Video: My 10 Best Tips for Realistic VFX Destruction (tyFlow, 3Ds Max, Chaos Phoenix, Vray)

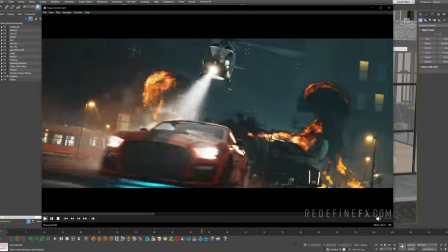How's it going everybody? Jesse Patella here with RedefineFX and today I want to share a bunch of tips for making your destruction simulations more realistic.
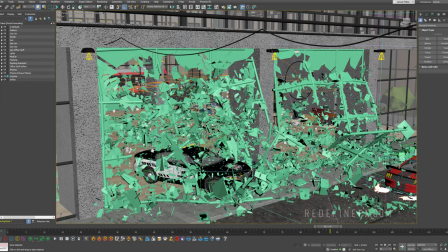So first you have to think about how things are actually constructed in the real world.
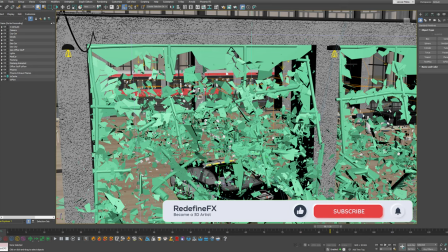So I know that the glass should be attached to the window frames and the window frames should be attached to the building.
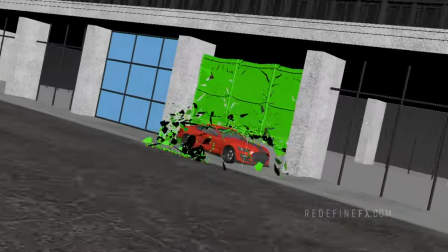If you don't attach anything to anything you're going to end up with results like this where everything just immediately shatters.
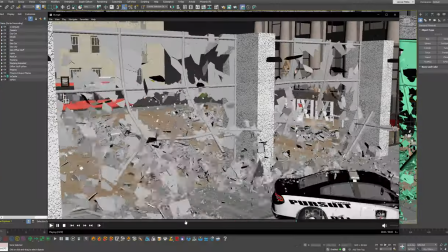But once you go through the process of attaching the objects to each other you're going to end up with much more realistic results.
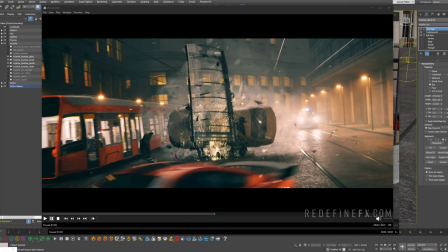On the same note you also have to apply different destruction settings to different materials.
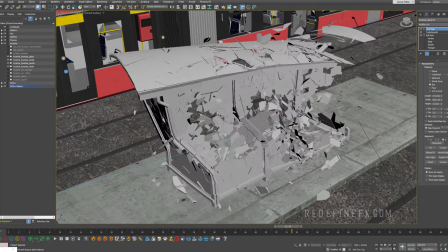So in this example I know that the bus stop frame is made out of metal that's why it's bending over instead of easily breaking while the glass in between is just
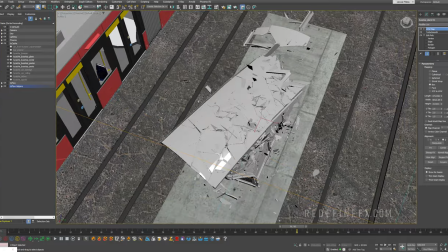breaking very easily and the plexiglass roof is staying attached much more to the metal and just sort of moving along with the
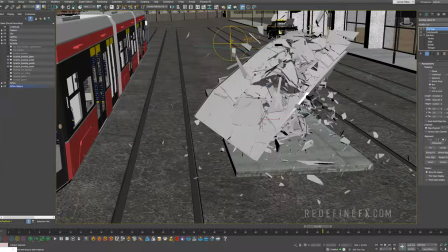destruction.
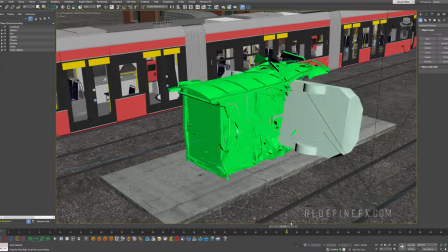If I were to just treat the bus stop like everything is made out of the same material and fracture everything the same way I would end up with much worse looking result.
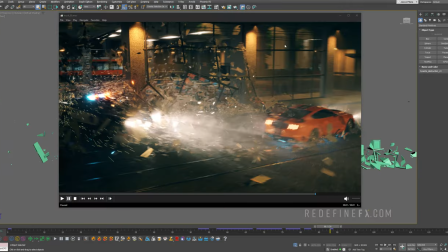It also really helps to present the destruction inside of a real environment even if it's very simple.
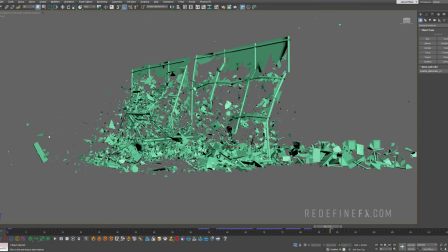A lot of times people will show off their destruction setups in a blank viewport like this which is fine but putting it into
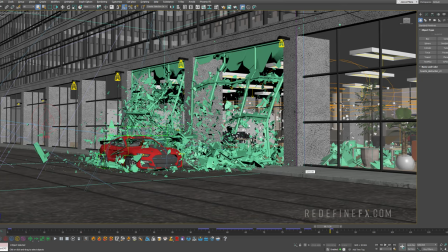an environment makes it that much more believable to the audience even if it's just an imported building model and nothing else.
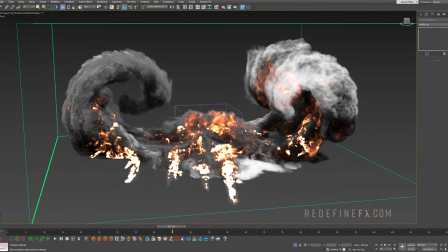On the same note, you have to have something in the scene that communicates the scale of what's happening to the audience.
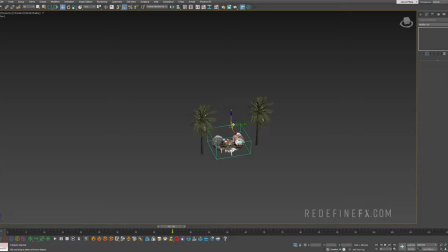So just to make a point, I imported these two palm trees and all of a sudden my explosion is looking like a big bonfire.
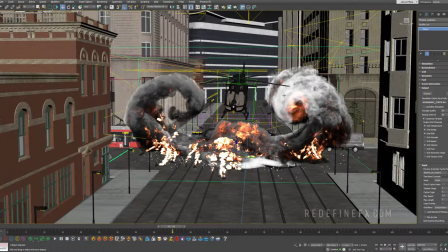But as soon as I show it on this street, I'm getting across that it is in fact a huge explosion.
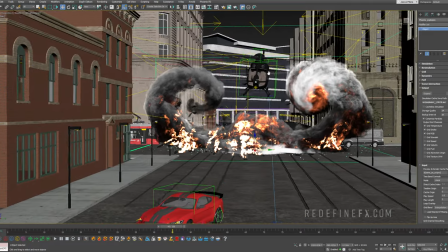So there has to be some kind of an object for the human brain to comprehend how big things actually are.
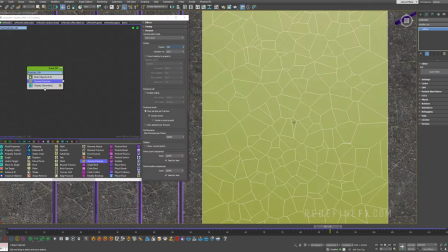Next up, whenever you're using Voronov Fracture the pieces may appear random but actually when you zoom out they all end up looking about the same.
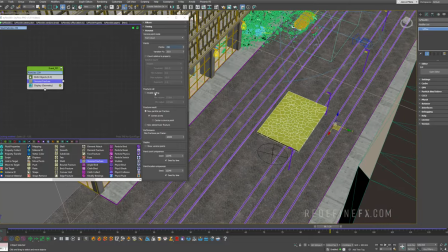So your number one goal when you're using Voronoi Fracture is to hide the fact that you're using Voronoi Fracture.
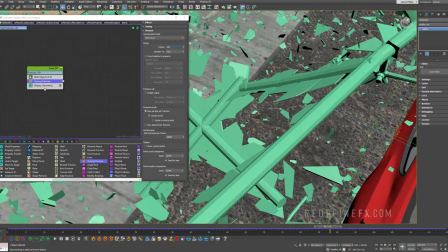So what I did over here is I added lots of very small pieces of glass.
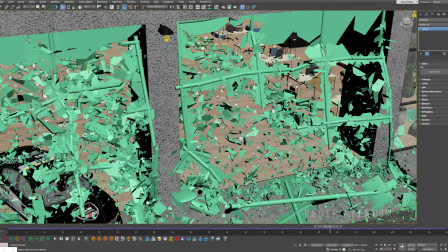I also have some large pieces up here that aren't completely broken and I've added lots
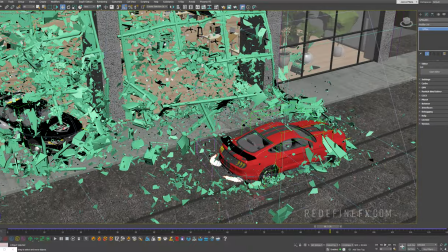of conditions that break the glass depending on how hard it's been hit by the car,
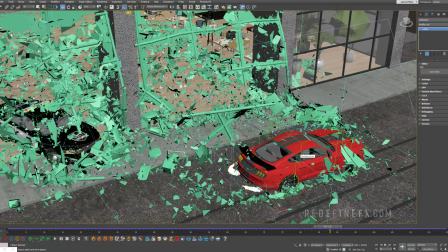how fast it's moving and the material that it's made out of.
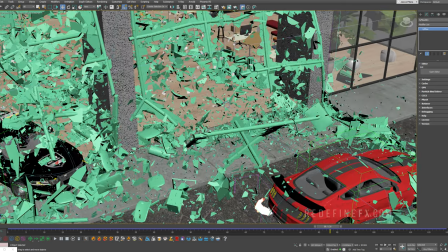So I have some big pieces of relatively unbroken window frames with the glass still attached to them and
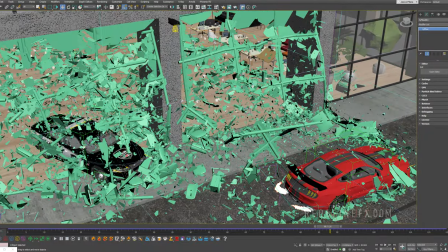just trying to make it as random as I can and avoid repetition in the size of the destruction pieces.
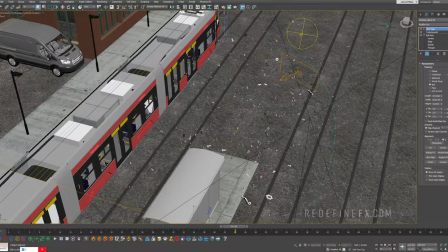My next tip is don't underestimate just how much crap there is when a car crash or some kind of destruction happens in real life.
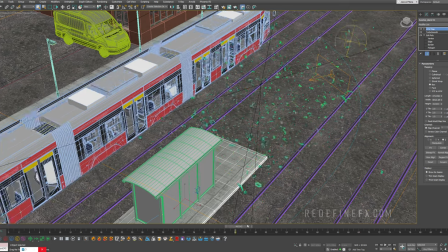So I've added a lot of these little mechanical pieces that are flying off the car.
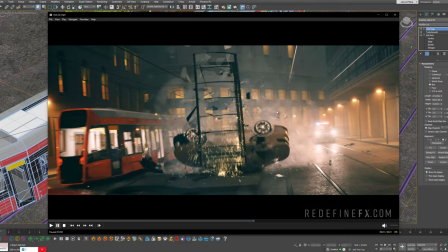So as the car is rolling there's just these little pieces falling on the road and flying all over the place which helps a lot sell the whole thing to the audience.
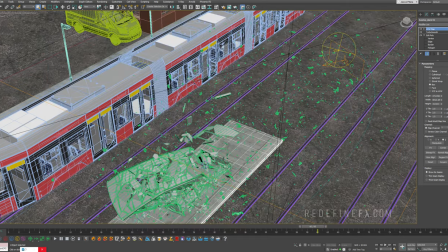If you've ever witnessed the aftermath of a car crash in real life it takes them hours to clean up all of the stuff that ends up on the road.
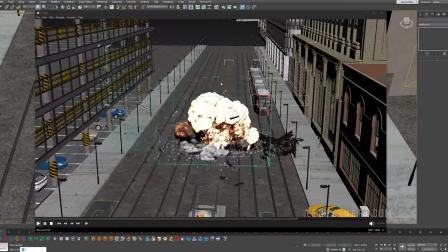On the same note you really want to get used to setting up multiple simulations for one destruction shot.
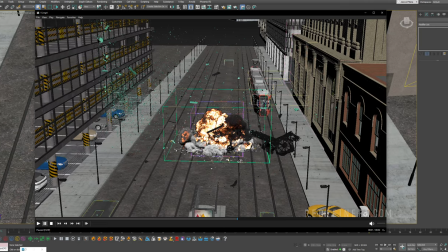So on top of the main helicopter destruction I also have a lot of additional debris and then you want
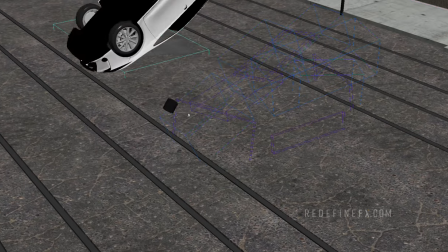to ask yourself what small little details I can add that would really polish this up.
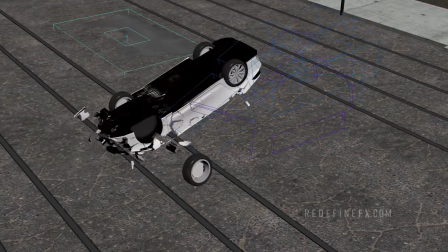So I just have maybe the wheel flying off the car which is a separate simulation.
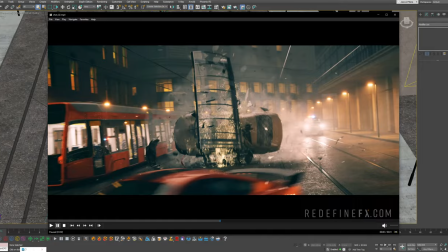In this shot the front bumper flying off and hitting the tram is also a separate sim.
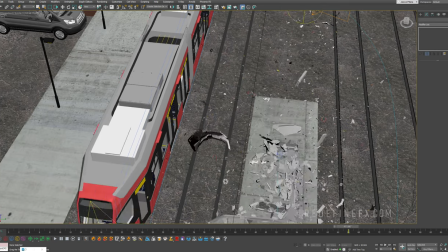So here's the bumper it just nicely detaches and then it's its own simulation with some nice metal bending and pieces breaking off.
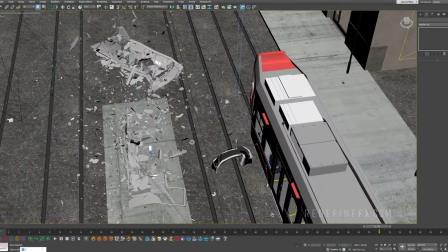I did it as a separate simulation because it allowed me to modify the settings just for the bumper separately.
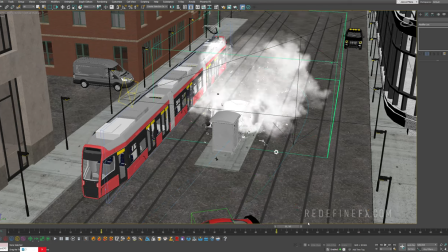Next definitely add dust and smoke wherever you can because it just helps blend the destruction into the environment so much.
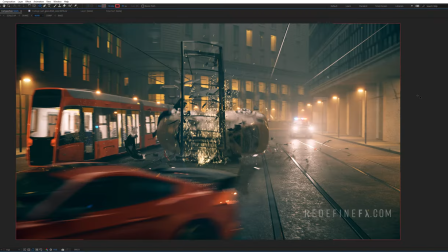So this is what the shot looked like originally with no smoke and I was convincing myself that I didn't need smoke because the car wasn't on fire I
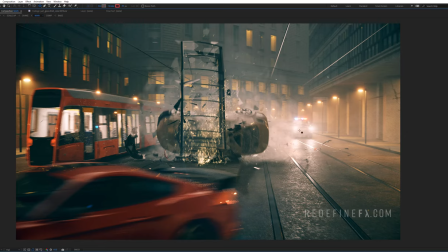was being lazy but then this is what it looks like with the smoke and especially as it's illuminated by the lights behind the smoke it makes this nice aura around the whole destruction and helps make it feel like the destruction is actually happening right here.
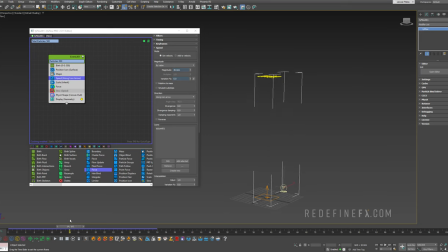My next tip for you is to add variation to everything because by default everything is very uniform and a lot of the operators in Tyflow have a variation setting so you can add variation to the speed, you can maybe give it a little bit of divergence,
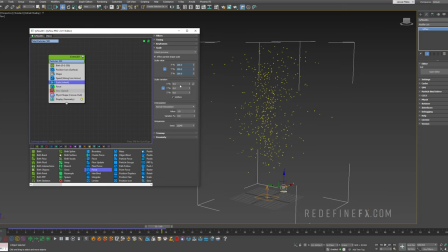you can also give random scale to the pieces of dirt let's say so I can set this to maybe 50% and increase their size. You can also give them some noise with the force operator which also has a variation setting which you can set to maybe 30%. Same thing for the slow operator.
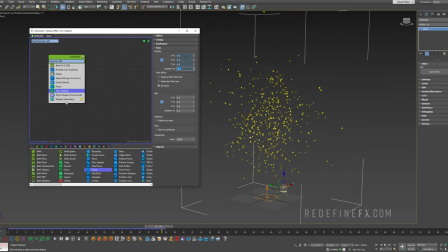You can randomize how quickly they get slowed down so maybe set this to 30% and this way you can very quickly end up with a much more realistic result.
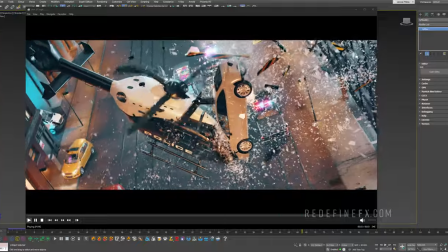And finally I would say add sparks as much as you can wherever it makes sense.
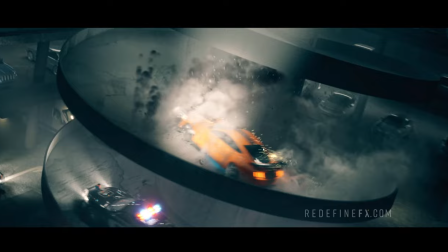So I added some sparks here as if the car is getting hit by bullets.
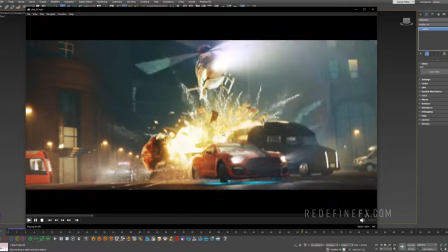I added these fireworks style sparks in this shot and of course I added a lot of sparks around the
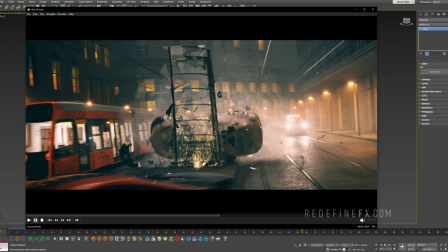bus stop destruction and I feel like it just improves the believability of the destruction so much.
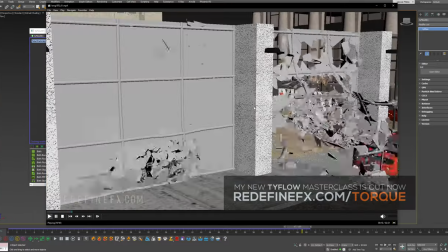So I hope that you found all these tips helpful. If you'd like to learn how to set up all of the destruction scenes that I've been showing you from scratch step by step
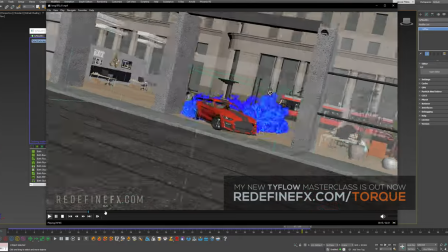and create these visual effects shots really from nothing all the way to a finished shot including lighting,
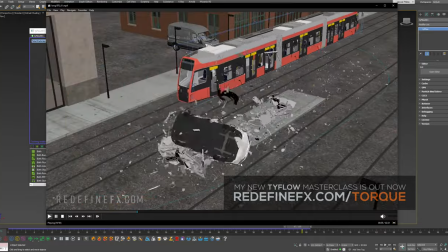compositing, rendering. Then my new Tyflow masterclass called Torque is out.
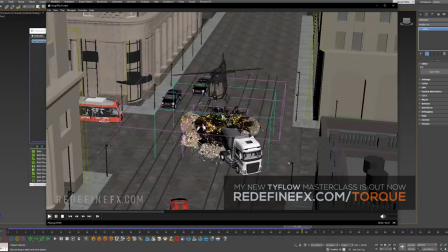It's by far my most in-depth course that I've ever done.
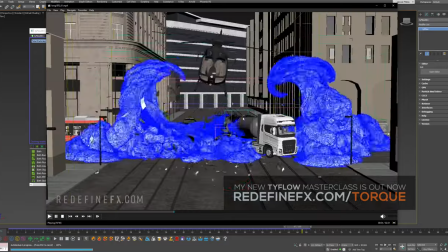So many helpful tips and tricks and Tyflow knowledge and setups inside of this course.
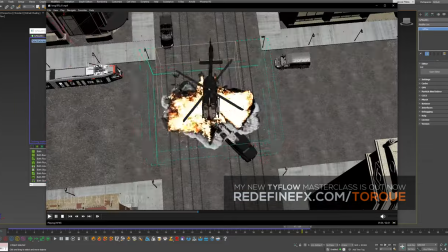Even if you don't necessarily want to destroy and explode stuff, you just want to learn Tyflow.
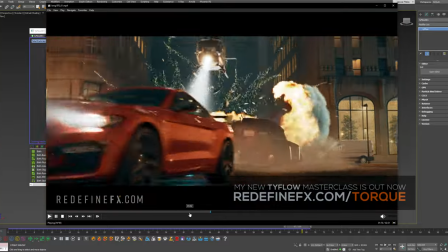There are so many interesting Tyflow setups in this course for you to learn from and explore.
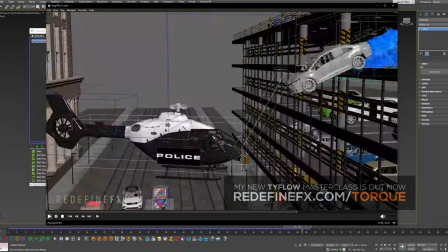The course is available now at redefinefx.com slash torque. The link is in the description.
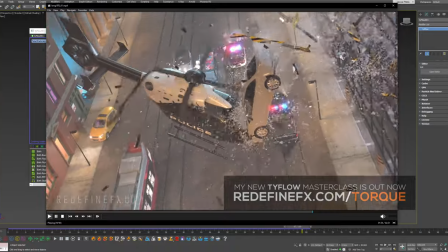I'd love to see you inside the course. The whole thing is made in the same style of teaching that you're used to from this YouTube channel.
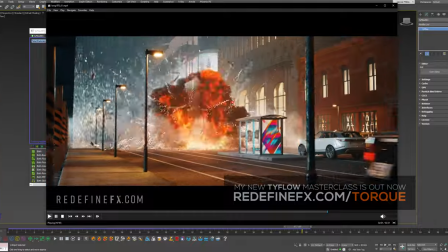Pretty short video, straight to the point. Very easy to follow, even if you're a beginner.
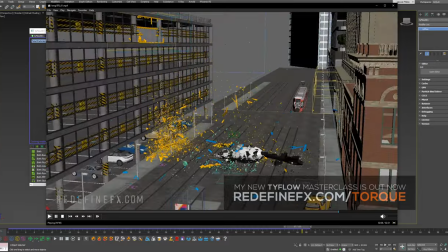So thank you guys so much for watching, and I'll see you in the next one.